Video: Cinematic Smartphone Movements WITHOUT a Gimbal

The next movement is just as much a creative angle as it is a movement. It's the POV or point of view shot.
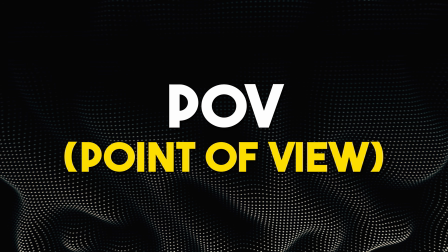[8:23]
Recently on a trip to Alaska, I created this reel for Instagram.
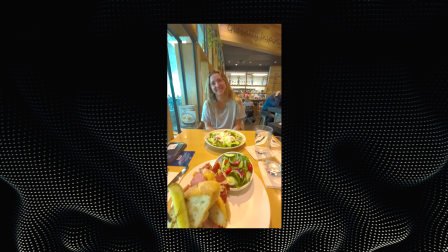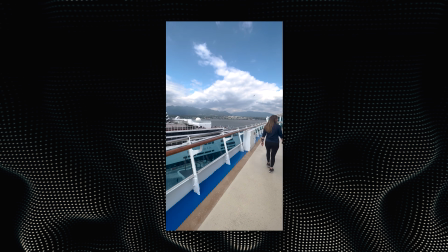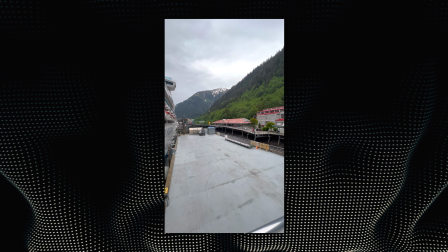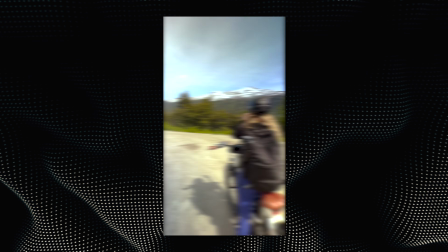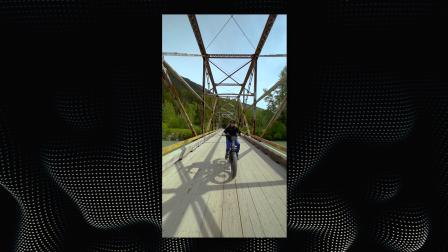[8:48]
All from the perspective as if it were filmed from my personal point of view,
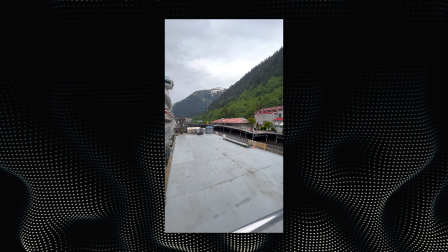[8:52]
like getting off the cruise ship and looking around at the surroundings before doing a match cut to another POV style shot, but in a new location in the woods somewhere. By the way, if you want a full video covering all of my favorite smartphone transitions, let me know with a comment beneath this video. And while you're down there, if you don't mind hitting that subscribe button, it really helps our channel grow, and as a thank you, we'll just keep pumping out more tutorials. Now that does it for my favorite cinematic movements. We can now cover some pro tips to make any movement that you're filming handheld on your smartphone 10 times more cinematic. Now, a big pro tip for capturing cinematic smartphone movements without a gimbal is a saying that I like to tell people: small movements have big impacts. One of the most telltale signs of an amateur filmmaker is filming handheld and just walking around while they film.
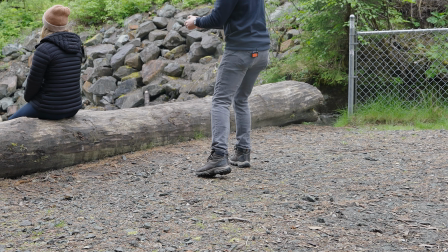[9:37]
Every footstep you have, that's one of the most jarring actions that you can do, and it's gonna translate to shaking in your actual footage. So what I recommend almost everybody do when they first start, figure out what movement you wanna do, plant your feet, commit to the fact that you're not gonna be stepping at all, move with your body and your arms. You can control the movement a ton more, and the stabilization within your phone is actually gonna make up for those small micro jitters. But when it comes to the footsteps, it's hard for the stabilization to correct that. So make sure your movements are small, controlled, and it will have a much bigger impact on the cinematic quality of your final output. Now, if you do still find yourself needing to walk around while you capture these movements, remember that the focal length, or in other words, how zoomed in your camera is, it has a huge impact on the smoothness of your final video.
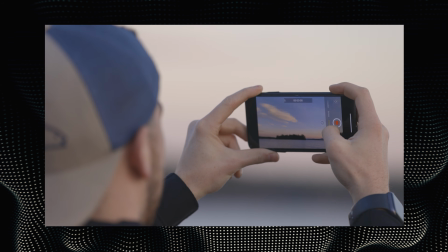[10:24]
Switching to the wide angle lens on your smartphone will help you capture footage that looks much smoother than if it were captured on the telephoto or zoom lens. So if you ever capture a shot, review the footage, and you feel like it was too shaky, just redo the shot but at a wider focal length.
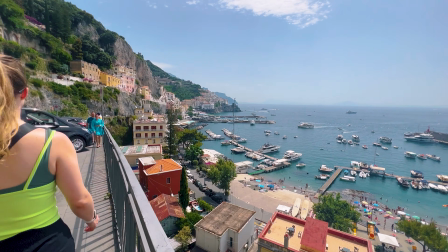[10:38]
Personally, if I'm ever walking with my phone following a subject, I almost always use the wide angle camera because at that focal length,
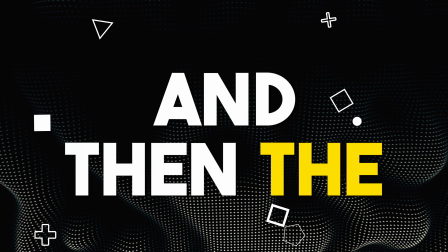[10:46]
it covers up so much shakiness, and then the stabilization takes it to a whole new level. Now, here's another pro tip, and this one is all about making small movements feel bigger and more cinematic,
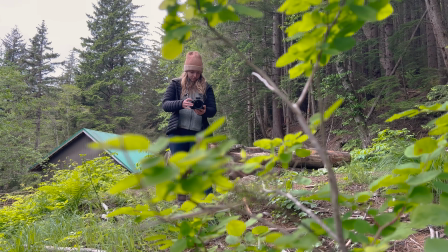[10:56]
and that's to put elements like a tree or a bush in your foreground, because the movement that is experienced between your camera and the element in the foreground, it's gonna feel like a lot more than what's in the background. So now you have elements in the foreground of your scene that are moving really fast, that contrast with elements in the background where the movement isn't all that exaggerated. This creates a lot of dynamic contrast in the movements in your scene, and it's gonna look a ton more cinematic.
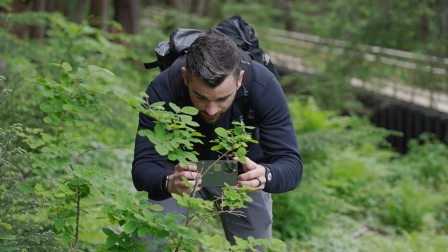[11:20]
So for example, here, I'm recording my screen, and you can just see Courtney in the background.
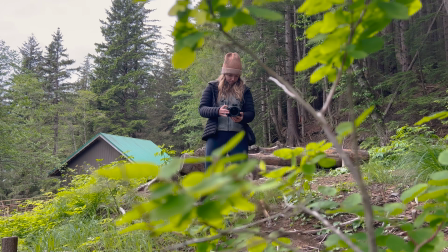[11:24]
Through this tree, when I do that truck movement, it's way more exaggerated.
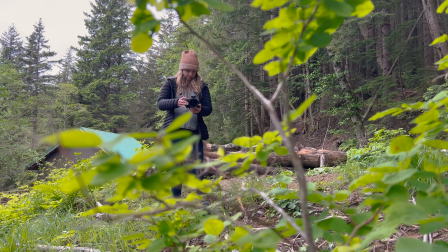[11:29]
Even though I'm only moving the phone a couple inches, this looks like a much more exaggerated movement while still being smooth,
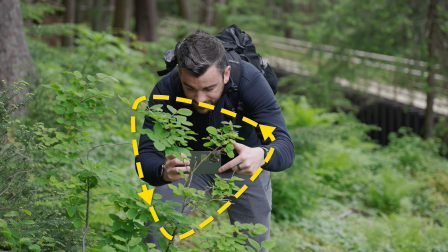[11:36]
and it's all thanks to having that element in our foreground. Now, when you have one of these advanced multi-dimensional movements, one thing you might want to do is actually lock the focus and exposure on your actual screen.
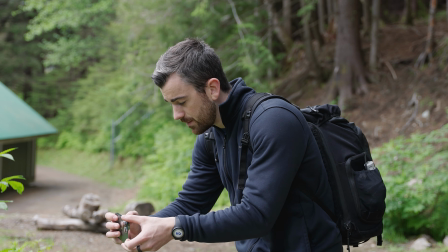[11:47]
So here in the iPhone, and almost all smartphones work the same exact way, if I had a person walking on that path,
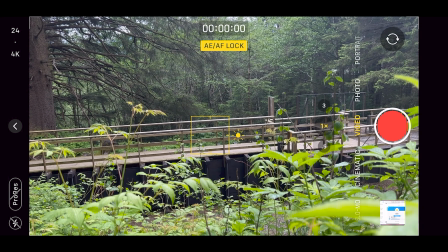[11:53]
what I would do is hold my finger on the screen, which is gonna lock the focus and the exposure on the spot that I know my subject's gonna be in.
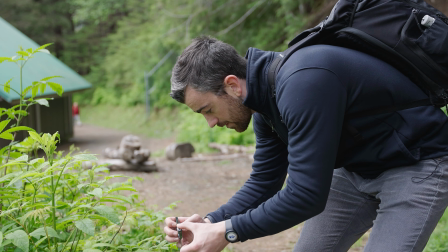[12:00]
From there, now I can go to where that spot is almost obscured, start recording,
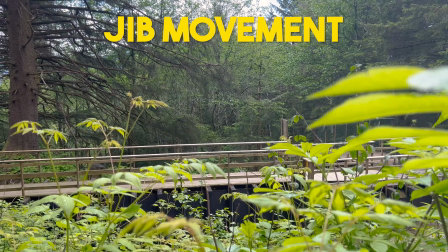[12:06]
and then do the jib movement, and all of a sudden we've kept that subject in frame.
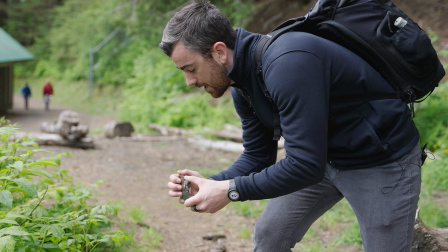[12:11]
And if I was going to do a push in, and then also jib the camera up, now we have two movements. We have the push and we have the jib. The subject is still in focus. Our exposure never changes throughout the scene. It makes for a much more professional looking shot.